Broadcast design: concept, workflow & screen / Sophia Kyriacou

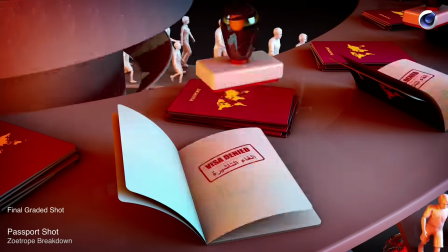35:39 So the shot is basically that, which is only 47 frames long.
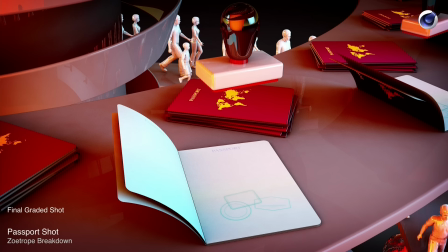35:46 All the shots were roughly about that long, and I had to get in about eight shots within there.
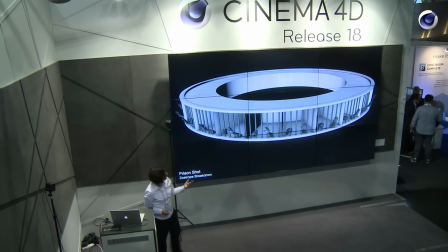35:54 Look at the prison shot. Again, same process, same thing throughout.
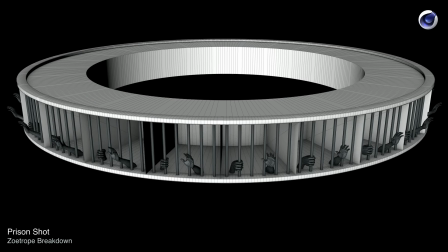36:00 I mean, the whole thing, the workflow was entirely identical. With this, the shape of this, it was just literally created by Cloner.
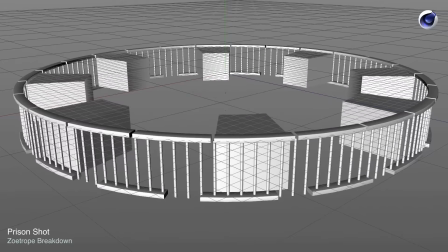36:09 So if I show you, splitting it. Just a cloner to make the prison cell. And that's just kind of how I built it. That's the beauty, I suppose, when you're creating things that are round.
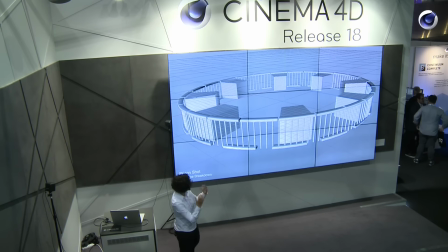36:21 It's so easy.
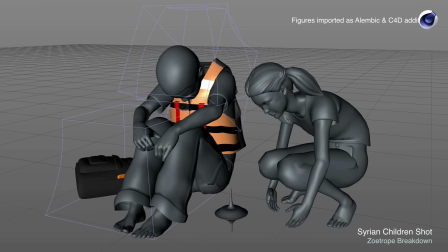36:26 I think this probably is my favorite shot. Like I say, they wanted to raise the kind of issue of the migrant crisis. And this was quite a tricky one as well, because obviously quite a lot of people died crossing over the Mediterranean Sea.
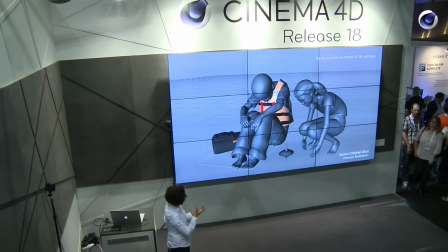36:44 So I had this idea to have the negativity and the positivity together like a yin and yang, but the positivity outweighing the negativity. And you've got a little boy looking quite despondent,
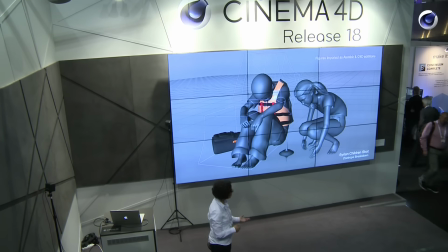37:00 and the only suggestion that they've travelled across the Mediterranean is he's wearing a little life jacket. and then you've got a little girl kind of happily playing with a spinning top who's kind of oblivious to the little boy next to him and oblivious to her surroundings
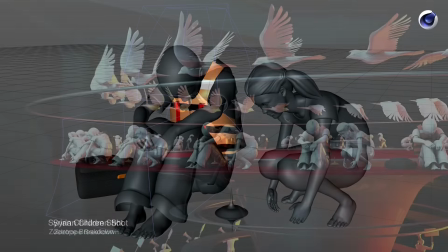37:19 and the um the shot for that was was this is probably like i say
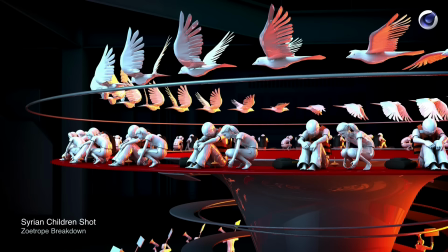37:24 it's probably my favorite shot um and the reason why i deliberately um texture mapped them in kind of white kind of gloss is because I wanted them to kind of represent porcelain and porcelain is very delicate material as
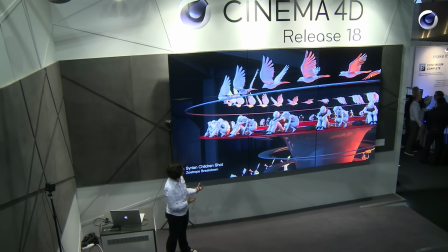37:38 well so anything which has life within that zoetrope is texture mapped like in that way to kind of represent little porcelain dolls so
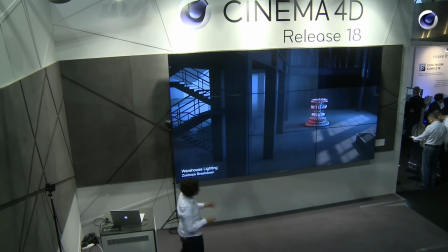37:53 our lighting is the warehouse with the warehouse what I deliberately put it into a warehouse
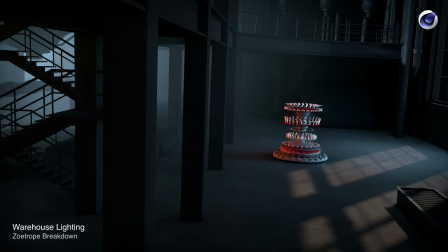38:00 because a warehouse is quite a brutal environment and you've got this kind of little zoetrope which is very delicate and there's all this life happening within this zoetrope. And again, it's that kind of contradiction.
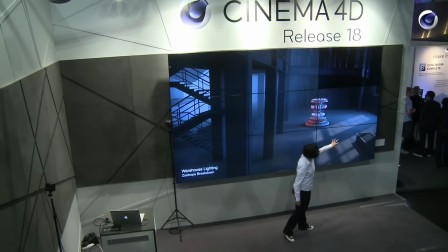38:13 But there's always kind of, you know, there's hope. You know, I've got some light, which is sunlight penetrating through the glass over there. You know, I've got light flooding through on the left-hand side. My lighting setup was very, very simple.
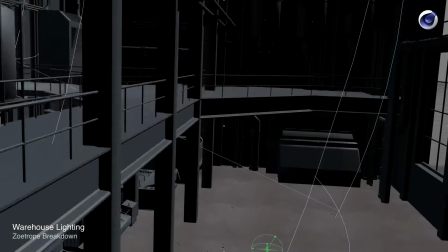38:28 If I just do a... Yeah. So I've done a little hardware render just to show you.
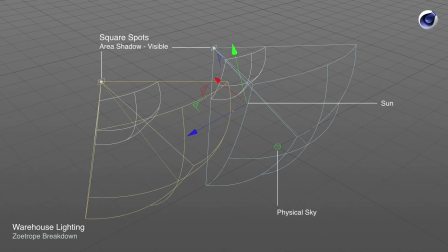38:35 I like lighting with the physical sky and the sun as well. And sometimes I animate the time of day and so on. It's quite effective. So in this case, we've got physical sky, got a sun, which is the sunlight that's flooding through,
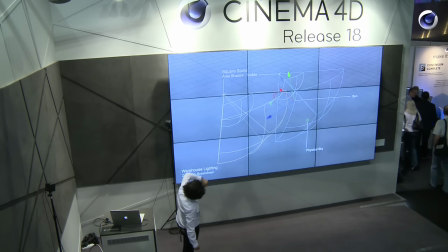38:52 and just a couple of square spots, which have got some aerial shadow, and I set them to visible. I didn't want to use any volumetric lighting because I didn't think the look worked with it, so I kept it quite simple.
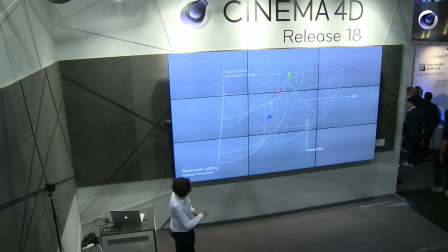39:09 So it's basically a very simple lighting rig, and I think I had another kind of area lighting, you know, kind of further back, you know, just to add some light within some of the shots,
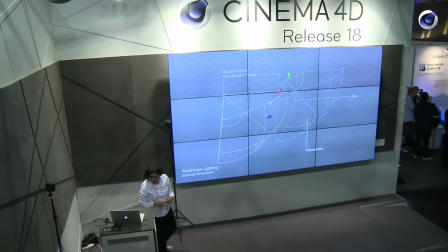39:20 just to lighten it up a little bit. Like I say, I also was required to create a Stings as well.
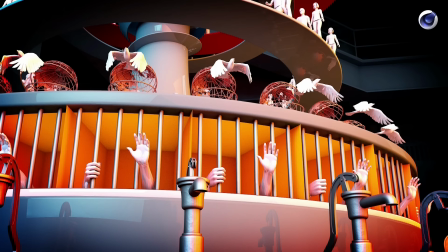39:30 And I took a couple of the sequences again because due to kind of budget limitations and so on I took a couple of rendered sequences shots and made a made up a sting which is kind of short and punchy